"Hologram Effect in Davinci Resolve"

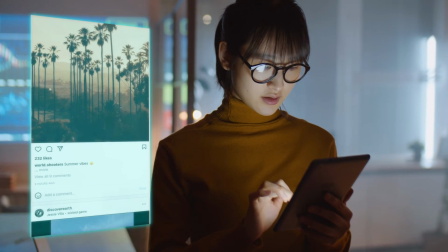0s
Hi everybody, Jeremy here from Video Editor Studio, and today I'm gonna share with you how to do the hologram effect in DaVinci Resolve.
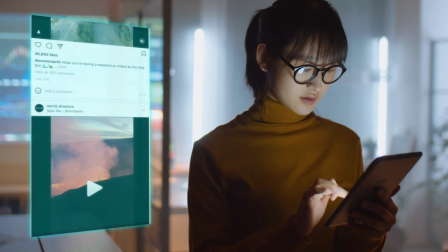4s
So let's check it out.
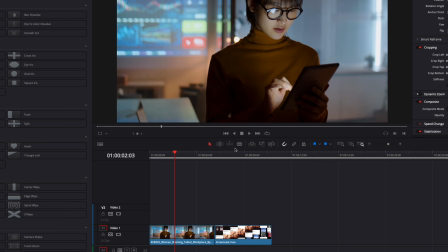9s
Alright, so in DaVinci Resolve, we're now on the edit page, and you're gonna need two clips.
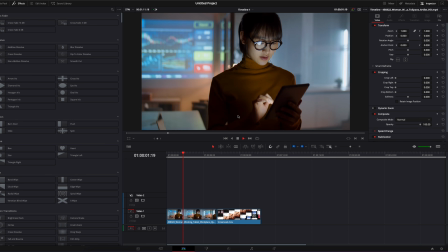13s
First, you're gonna need a background clip of someone just interacting with a device or just a random background clip,
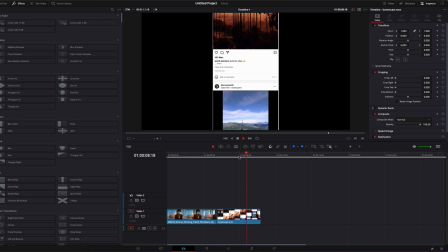18s
and a second clip of a screencast or a video or whatever you want to display as an hologram.
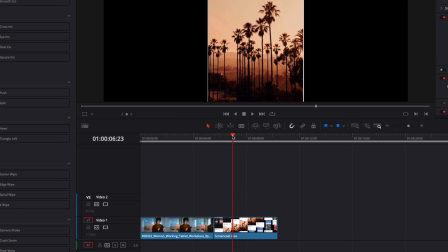24s
So I'm just gonna bring those two in my timeline, then I'm just gonna stack them up on top of each other,
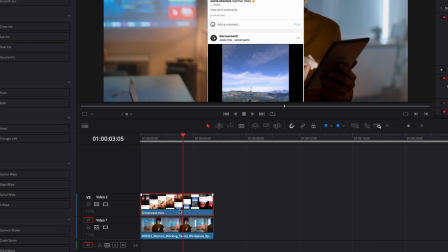30s
then trim the excess or extend my screencast. Then I'm gonna select my screencast, adjust the size and the placement.
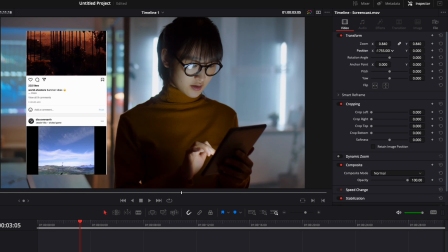37s
We're gonna be able to adjust that down the line, but here just to make it easier so we can see what we're doing.
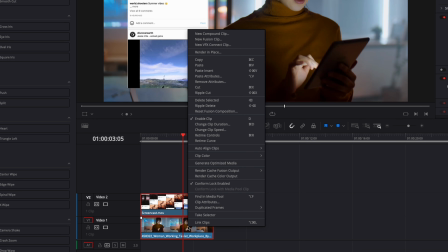43s
And then I'm gonna select my two clip, right click on it and create a new fusion clip.
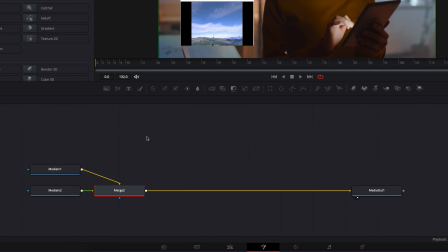47s
Now we can move over to fusion. As you can see now in fusion, we have all two clip that are merged.
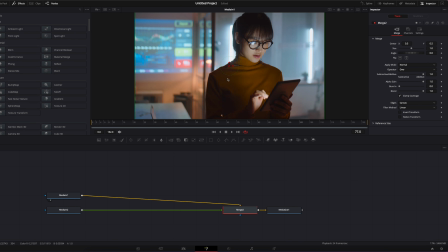53s
And if I bring the media in one to the viewer, as you can see, that's all background. So I'm gonna select it, hit F2 just to rename it.
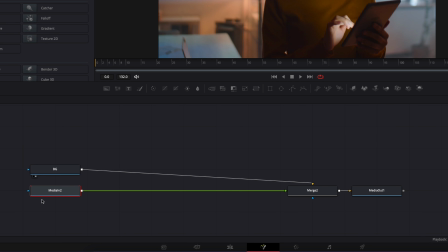60s
So background, and then I'm gonna select my media two. If I bring it to the viewer, as you can see, that's now our screencast.
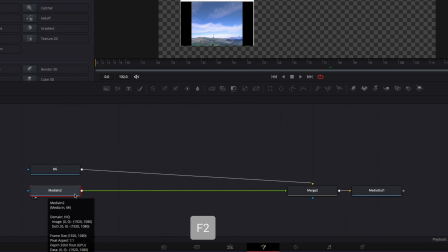67s
And I'm gonna do the same thing here, F2, and I'm just gonna rename it screencast.
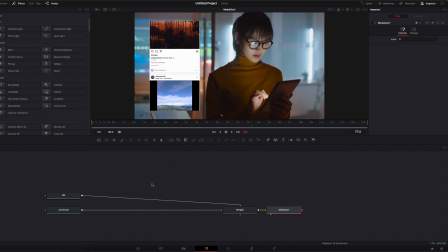72s
Then I'm just gonna bring back my media out to the viewer so we can see what we're doing. So my first step here gonna be to bring the opacity of the screencast down.
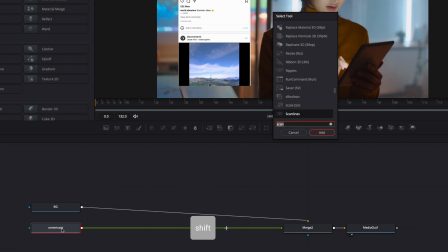80s
So I'm gonna select my screencast, hit shift space on the keyboard and search for brightness.
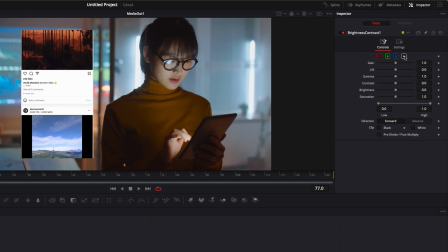85s
We're then gonna go reach and click the alpha channel right there. And here we're gonna reduce the gain.
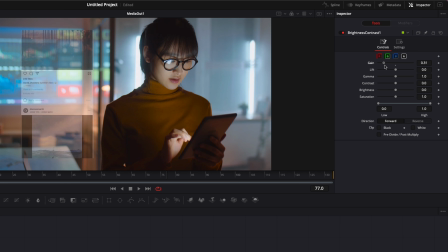91s
So by reducing the gain, as you can see, we're reducing the opacity of the screencast. You can reduce that as much as you want to get the effect that you want. The value that you're gonna put here gonna depend on your background. If you have a background that is very busy, don't bring it down too much because then it's just gonna get confusing.
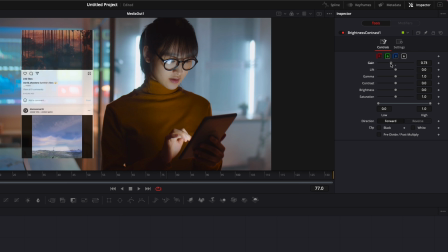106s
And if you have a background that is not too busy and that can allow that, you can bring it a bit more maybe.
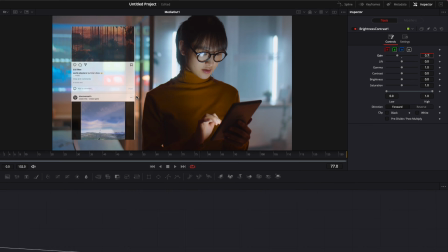112s
In that case, I think I'm just gonna bring it to 0.7. It seems fine to me. The second node that I'm gonna bring is gonna be a DVE to adjust the perspective.
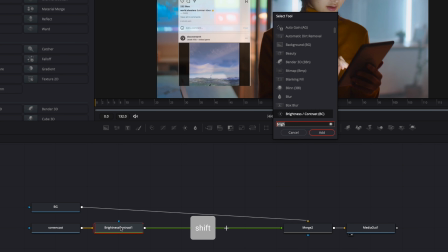119s
So I'm gonna select the brightness and contrast, hit shift space on my keyboard, and we're gonna search for DVE.
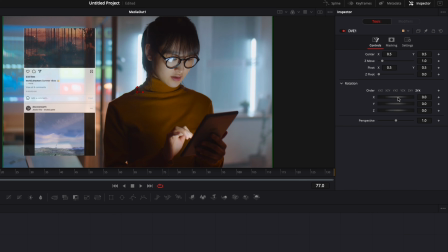124s
And I'm just gonna bring that in. Now we can adjust the perspective of the screencast with the X, Y, and Z axis.
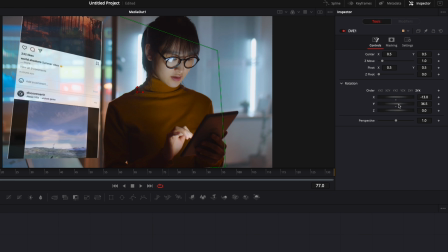130s
So here I could adjust the X axis, the Y axis, the Z axis, the size, the position, etc.
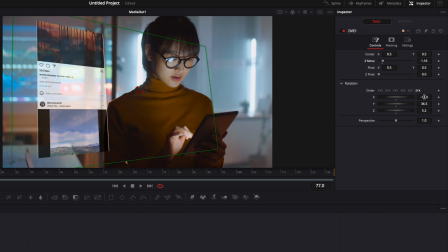138s
So just play around until you get something that you're happy with. So here I'm just gonna reduce the size a little bit, play a bit maybe with the Y, same here with the X, and a bit with the Z like that. And then I'm just gonna move the position a tiny bit like that.
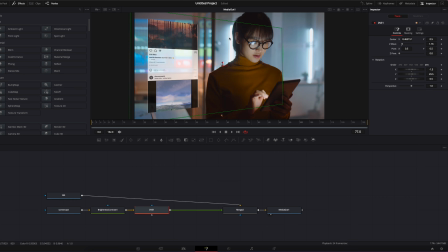155s
And after playing a bit with it, I get a result that I'm happy with. Now I'm gonna make a bit of space to bring more nodes. The next step, I'm gonna select the DVE, hit shift space on my keyboard, and we're gonna search for shadow.
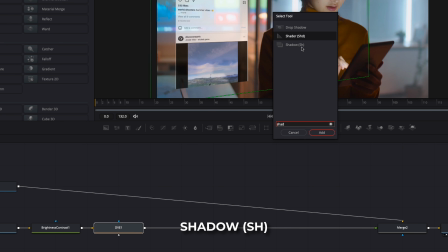166s
And I'm gonna bring the shadow, enter parentheses SH. Not the drop shadow, not the shader, this one, all right? I'm just gonna bring that in.
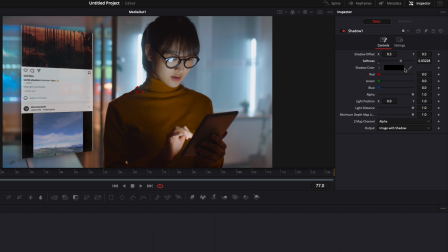174s
And here with the shadow, if we adjust the softness, as you can see, we basically spreading out that shadow and it's becoming more prominent on the entire screen.
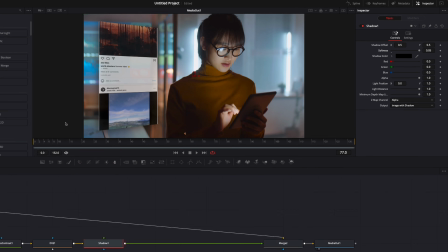183s
So you can play around with that, and already just this could be a look that you could go for.
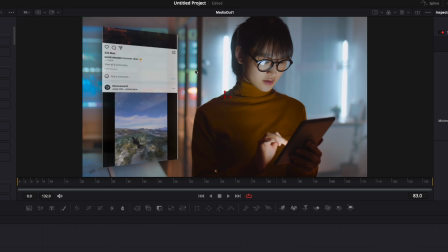188s
If you want to go for something that is looking just very simple, clean and minimal, not futuristic, you can just go with this and it will look fine in my opinion.
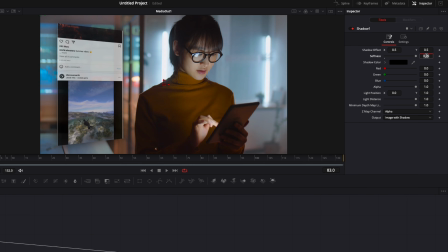197s
Right now I'm gonna go for 0.01. And I'm gonna change the color from black to cyan to give it a bit more of a hologram look.
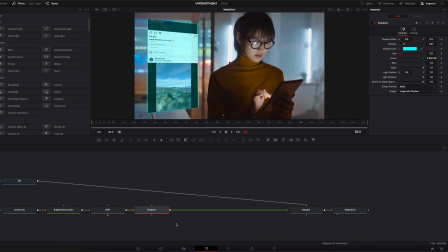207s
The next step then gonna be to bring a glow to make it look again a bit more like hologram, something that just is spreading light around.
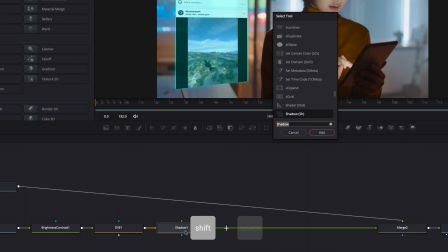214s
So I'm gonna select the shadow, hit shift space on my keyboard, and I'm gonna search for soft glow and bring the soft glow in.
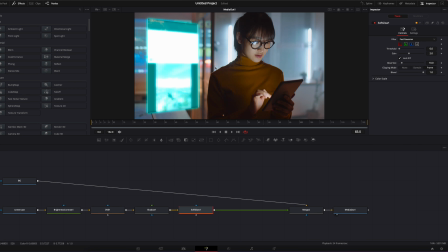220s
In my opinion, that's really what sells the hologram effect, because that look then like your screencast, which has a big impact on the look.
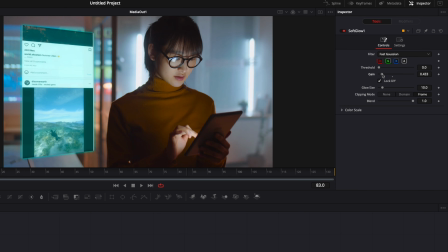227s
So here I'm gonna reduce the gain by a lot because I want to be able to see still what's happening on screen. So I'm gonna reduce it about that so I can still read everything and it's not completely burned. And then I'm gonna reduce a tiny bit the glow size maybe.